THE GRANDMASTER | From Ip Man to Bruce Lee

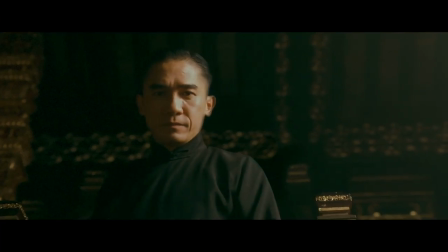509s
That sequence has a breathlessness to it. It's like, oh, my God. you know it's it's um got my hair look at that i just i got the hair stood up on my arm on that sequence to
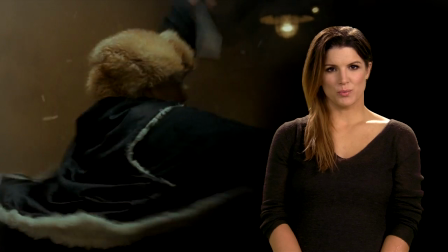520s
create the incredible action sequences featured in the grandmaster director wong car wai called upon a grandmaster in his own reign the legendary martial
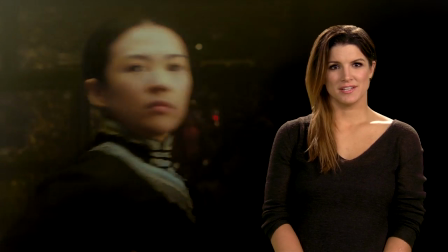529s
arts choreographer yuen wuping his work in crouching tiger hidden dragon kill bill
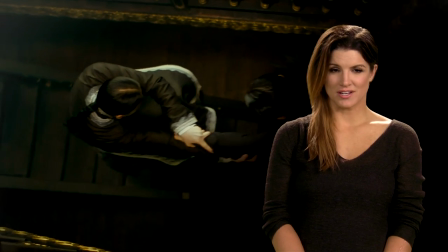535s
and the matrix trilogy has astounded audiences worldwide to
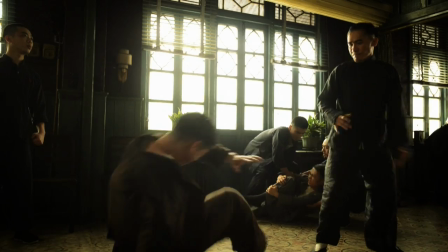545s
design the action scenes of this film is kind of nostalgic in a way grandmaster is a tribute to the hong kong kung fu cinema and yuen hu ping he's
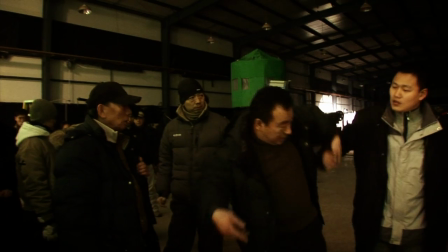554s
part of this history yuen wuping wuping bye yeah i worked with wuping on the matrix trilogy and i found him to be very collaborative it's not just my way or you know there's a conversation about what are we doing what do you want this is what i can bring master wuping is like the mozart of martial arts film choreography he's been doing this over three decades you want to talk about grandmaster wuping is the grand master
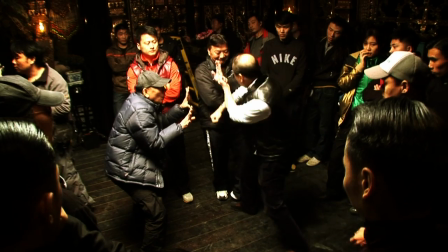583s
of martial arts choreographers what makes wuping amazing
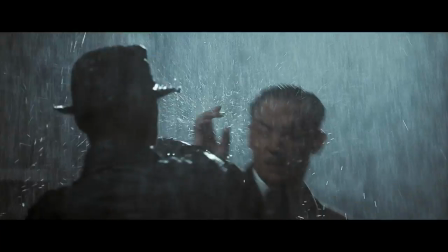589s
is that for me with his choreography there's a clarity to it it's the clarity of an expert There's a directness to it.
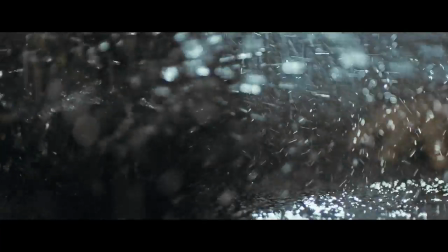598s
There's a power to it. He knows the relationship between the action and the viewer. It's not mussy and fussy, and oftentimes not tricky. It's specific.
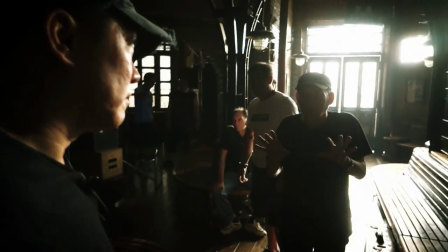610s
It's clear. He really safeguards what you're doing.
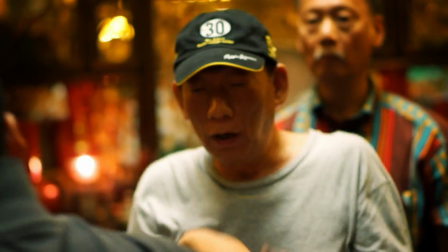616s
So if you need to move your feet, or if the punch is late, or whatever tweak needs to happen, he's there to give it to you. But he doesn't cheerlead. I mean, he doesn't come into your ear and go, OK, now this time, think about something that you hate and throw that punch.
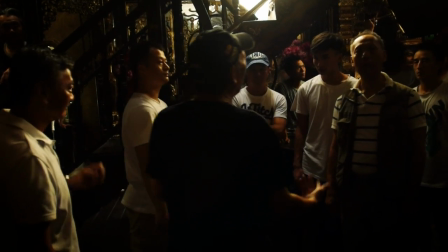629s
You know, he's not doing, what's my motivation? And it's very practical, but coming from a master, you know?
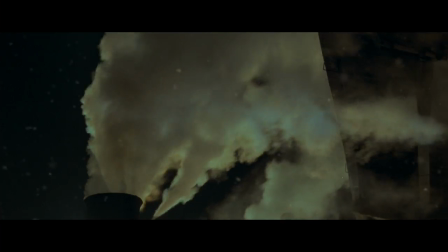637s
I think with the train sequence, he might have hit his Symphony 40 in G minor.
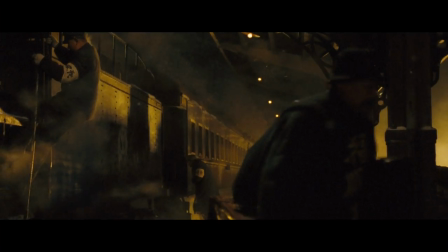643s
I mean, it's so masterful. It's just spellbinding.
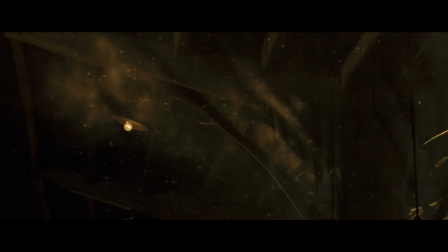647s
It's one of those great train scenes that can stand up there with Hitchcock, the Wild Bunch, a runaway train.
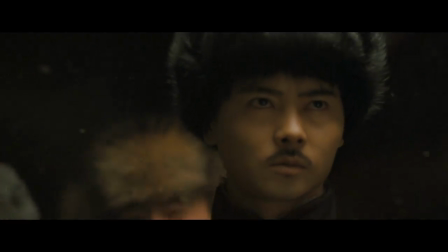653s
There's a tension in that sequence that's lovely. You know, the costume, the set-up, the environment.
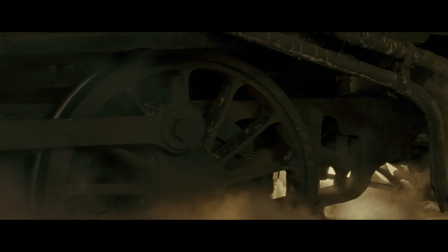659s
I mean, this is what Wong Kar Wai does. He creates a world. He creates worlds and he creates these moments. And there's something that's just... these two forces coming together, this struggle.
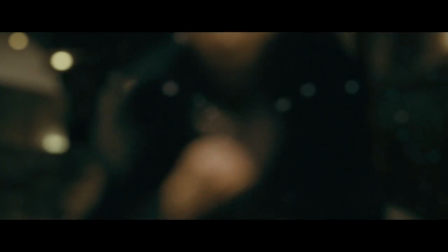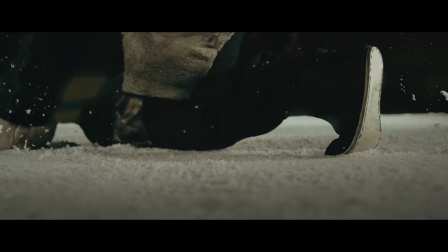678s
It's almost like Wong's rosebud scene to me. I mean, it's kind of breathtaking. It's this weird intersection between, like, The Matrix and Dr. Zhivago.
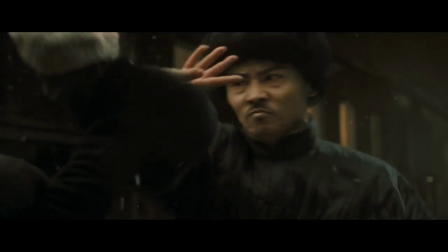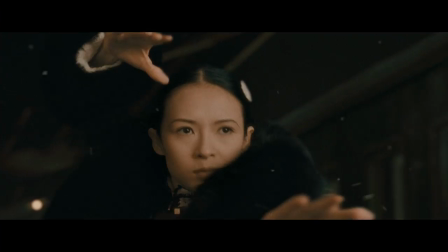694s
It's just a seer in that form-fitting outfit. You can't help but be reminded of Julie Christie and Dr. Zhivago.
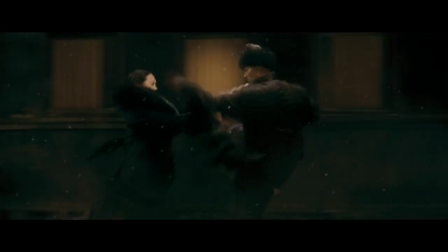700s
It's such a collision of movie references and images that you just get kind of hypnotized by it.
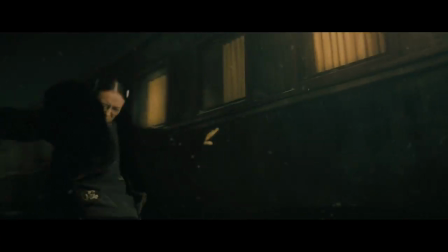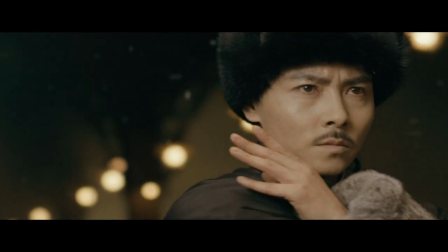714s
What Wu Ping has done is he's letting us experience real-world, authentic martial arts at the most profound level.
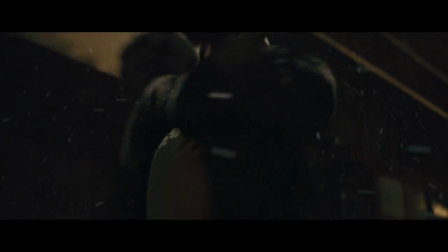724s
When Z does Coiling Dragon, and you see her spiraling, using that spiraling energy, it's really authentic.
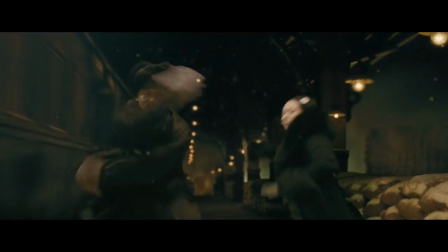734s
It's like letting the choreography speak. It's not super cutty. It's like, there it is. They're doing it.
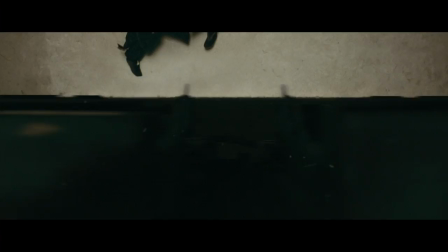744s
I hate to say this kind of thing, because I'm not generally prone to using this word to describe movies, but it's a magical sequence. It's just badass.